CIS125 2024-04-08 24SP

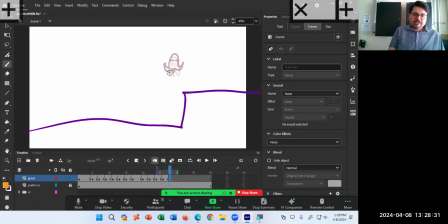How much of it? It's up to you artistically, but let's say we just put it normal. Am I keeping it the exact amount of size and weight and line drawing and everything?
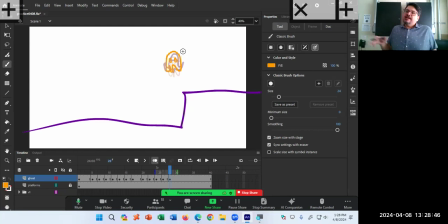No, I'm learning. But again, that's the thing that you practice and practice and practice. How much is too stretched, too much stretch, too much squash, too thick the line? How much more movement from here to there? There's a whole career and a college major, 4-year PhD, whatever, in animation and multimedia and such.
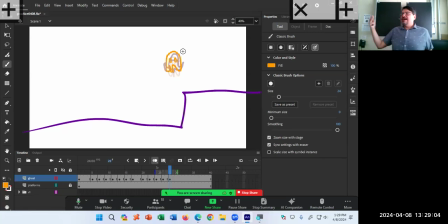We're doing it, you know, in 3 hours in 1 week. Plenty to learn. Don't be discouraged if it's not being exactly how you want in your vision. We're just learning. So I had a little bit of a pause when we reached the edge right here before movement.
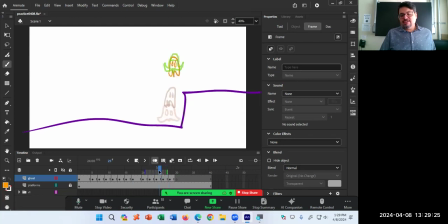In case maybe no pause, it reaches to the top, then starts to move right away. So maybe I don't want any more of a pause. Start to move to the right. Do I want to again do the pre-movement and then movement?
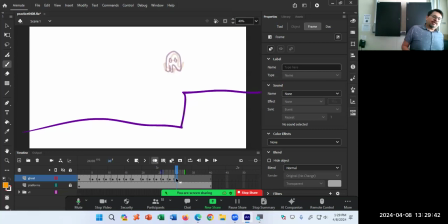Maybe I want it even more exaggerated because he really wants to get out of here. So this pre-movement, I'm going to make it really stretched out, then movement. So on my next drawing, lots of pre-movement.
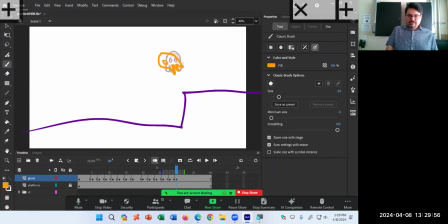It's with the eyes. So much that I'm even going to draw an extra frame of even more pre-movement. Frames over, F7.
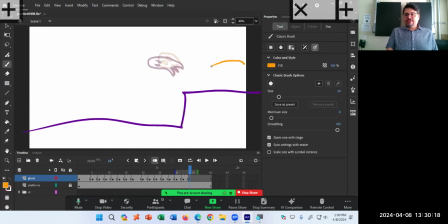And then because he really wants to get out of here, the next frame, the next pose is way over here and totally stretched out because he's got to get out of here. So the illusion of from here to suddenly here, wow, he's fast. Same amount of frames, two, one keyframe and one frame.
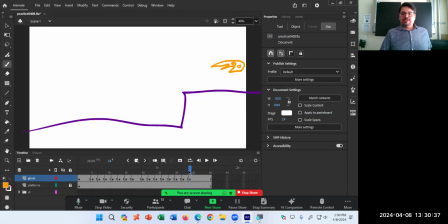But on screen, the movement is this far, moves fast. And then eventually, two more frames over, F7. And then we will draw the character way out over here.
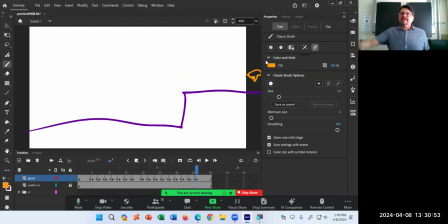Outside of the frame. It doesn't even matter what the character is now anymore. It's out of the frame. And then if I play that,
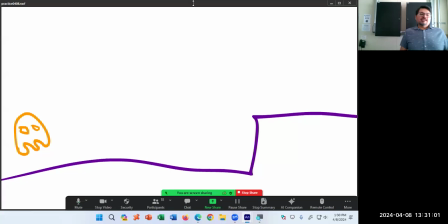I still need to refine it. But look at that. We have a little ghost character coming to life with some movement. Squash and stretch, one of the principles, pre-motion, post-motion,
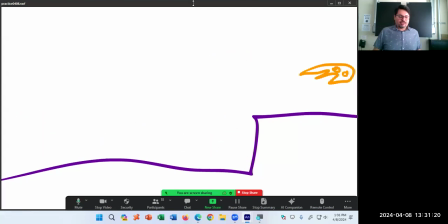two frames for regular speed, three frames for slower speed, one frame for faster speed, in addition to how much does it move on the screen to also add more of an illusion.
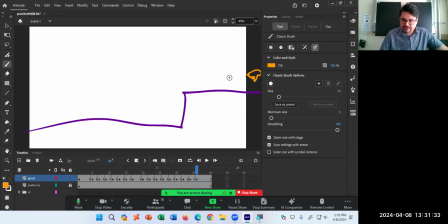Now, here's where you can add even more of the extra stuff. Like in this final one, I'm going to add like the classic, you know, wind. I'm going to add the wind that
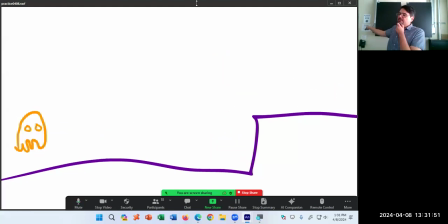I did it in the wrong frame, but I'm going to draw the wind of it that's just moving so fast.
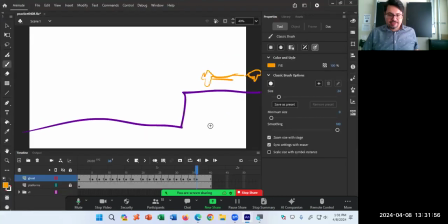Where do we want that? We want that actually. Over here, I guess.
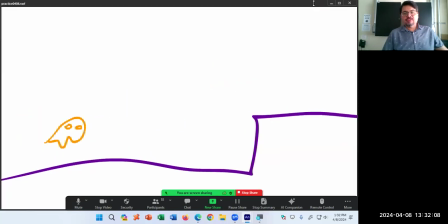Fast that was. It's a sonic boom. It's not just the character itself, but what is the environment happening? I drew a frame there of the wind.
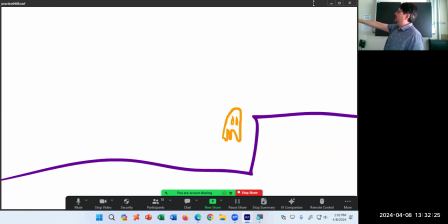Maybe on the next frame, the wind now a little bit deformed as well. Maybe it's too fast there.
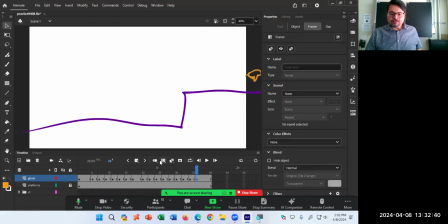So on the next frame, when the character's way out over here, the final bit of the wind deformed like this.
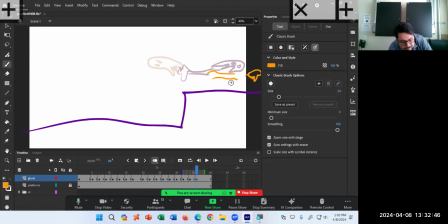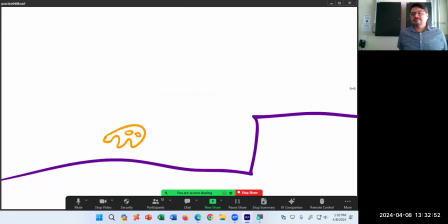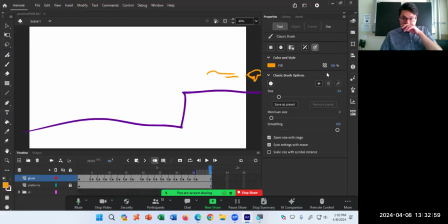Staying too long there at the end. But then as I add more of these frames, two more frames over, F7.
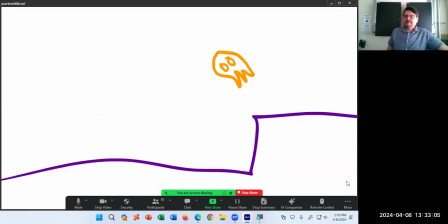And here's the part again about as a beginner, you don't think about this.
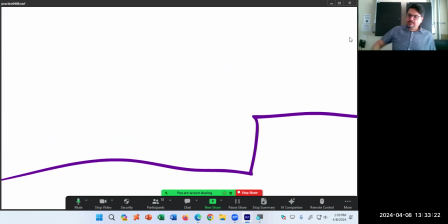You have it in your mind how it works. But as you play it, you start to realize it. I want a pause at the end. I want to absorb what just happened. This ghost ran out of the scene. I want a pause to happen there. I also want a pause at the beginning.
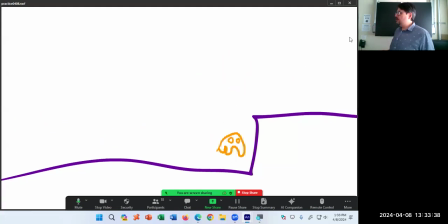I want to absorb what's about to happen. I see a ghost. This is one of the principles, anticipation. Something's going to happen, but I need to see it to understand it. I need a pause at the beginning to see the scene. There's a ghost. Then I need a pause at the end to realize, oh, what happened? Oh, it ran away really fast.
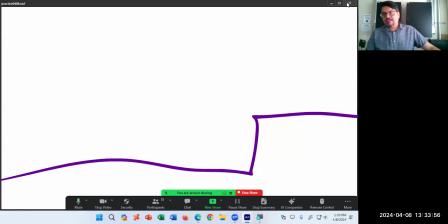So I need more time at the beginning and at the end. At the beginning, I want to add I want to add 2 seconds of pause.
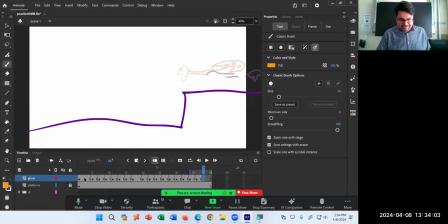That's too much, but I want to add 2 seconds of pause at the beginning. So that means at the beginning, I need to have 24,
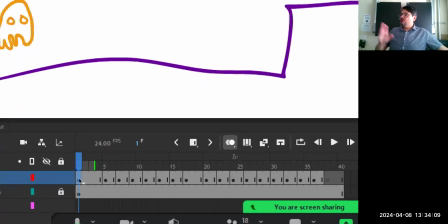I need to have 48 frames of no movement before anything moves.
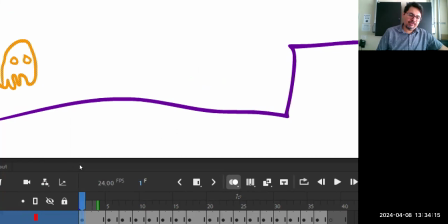The first keyframe is that pose. I want that pose to be paused for 2 seconds.
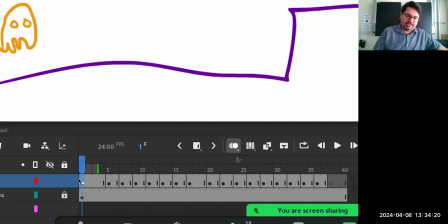I need that pose to be visible for 48 frames. 48 frames. So I will F5, 1, 2, 3, 4, 5, whatever. I will F5 literally 47 times until
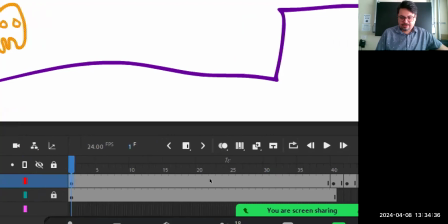the next change happens on frame 2. So I will 5 until the first change,
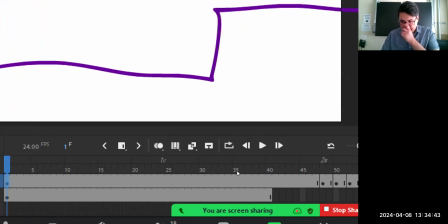the next keyframe happens on frame 2 or frame a second 2, frame 48.
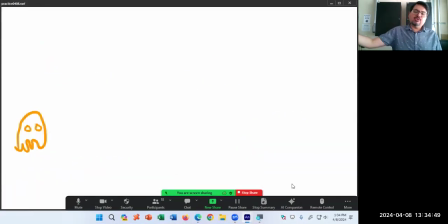So now there's going to be a pause for 2 seconds before anything happens, then movement. The background disappears, of course, because the background now is missing. That's an easy fix. And then at the end, I also want to pause, maybe 3 seconds. So whatever my final frame is, I need to add 3 seconds.
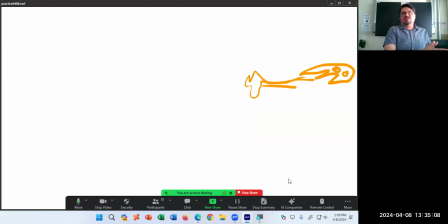3 times 24 is 72. I need to add 72 frames to my final frame to give me a pause of 3 seconds at the end.
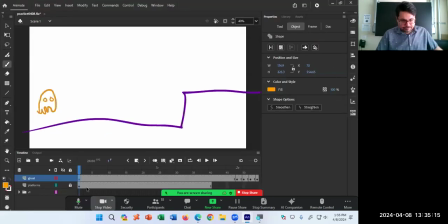Yeah, it's a little math, but not too complicated. But also look at the numbers that are listed there.
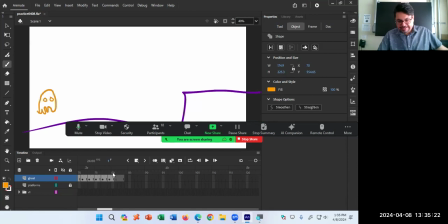If this ends somewhere at 3.5 seconds, let's just round it up to 5. At 5, display the final frame up to 5 seconds, and of course, display my background all the way to frame 120.
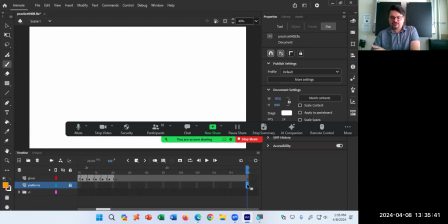Right, you don't have to press F5 50 times. If you click on the final frame and press F5, it'll fill in the rest for you.
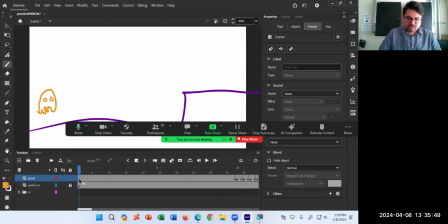If you're trying to squeeze in time, yes, in that case, you do have to press F5 20 times to squeeze in those frames. But when you need to add time or frames at the end, go to the final frame, press F5, and it fills it in for you.
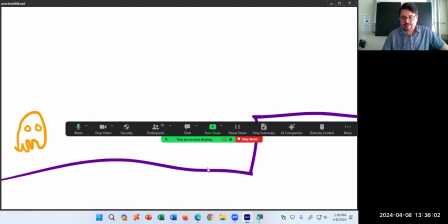And this extra bit of time is just this little bit of polish,
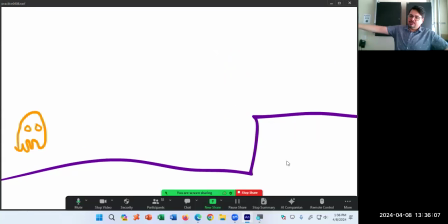a little bit of pause at the beginning before anything happens for you to realize what's happening, then animation, then it ends, a little bit of pause, breathing room. That's the part that is always hard to teach in these classes because in your mind, the pause is there. But when I watch it and I see it for the first time, I notice the lack of pause right away.
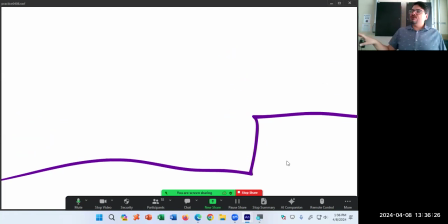And I know I'm going to mention this to everyone over and over the rest of the semester. You need more pause here. You need more pause here. Because in your mind, it paused. In my mind, it didn't. In your classmates' mind, it didn't. They're going to notice it. That went too fast. Slow down. Add time.
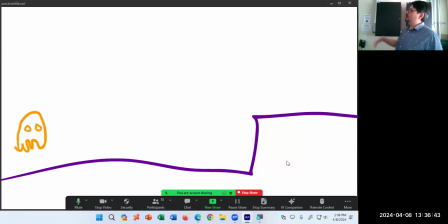Having nothing on screen is also part of animation. See? It's over.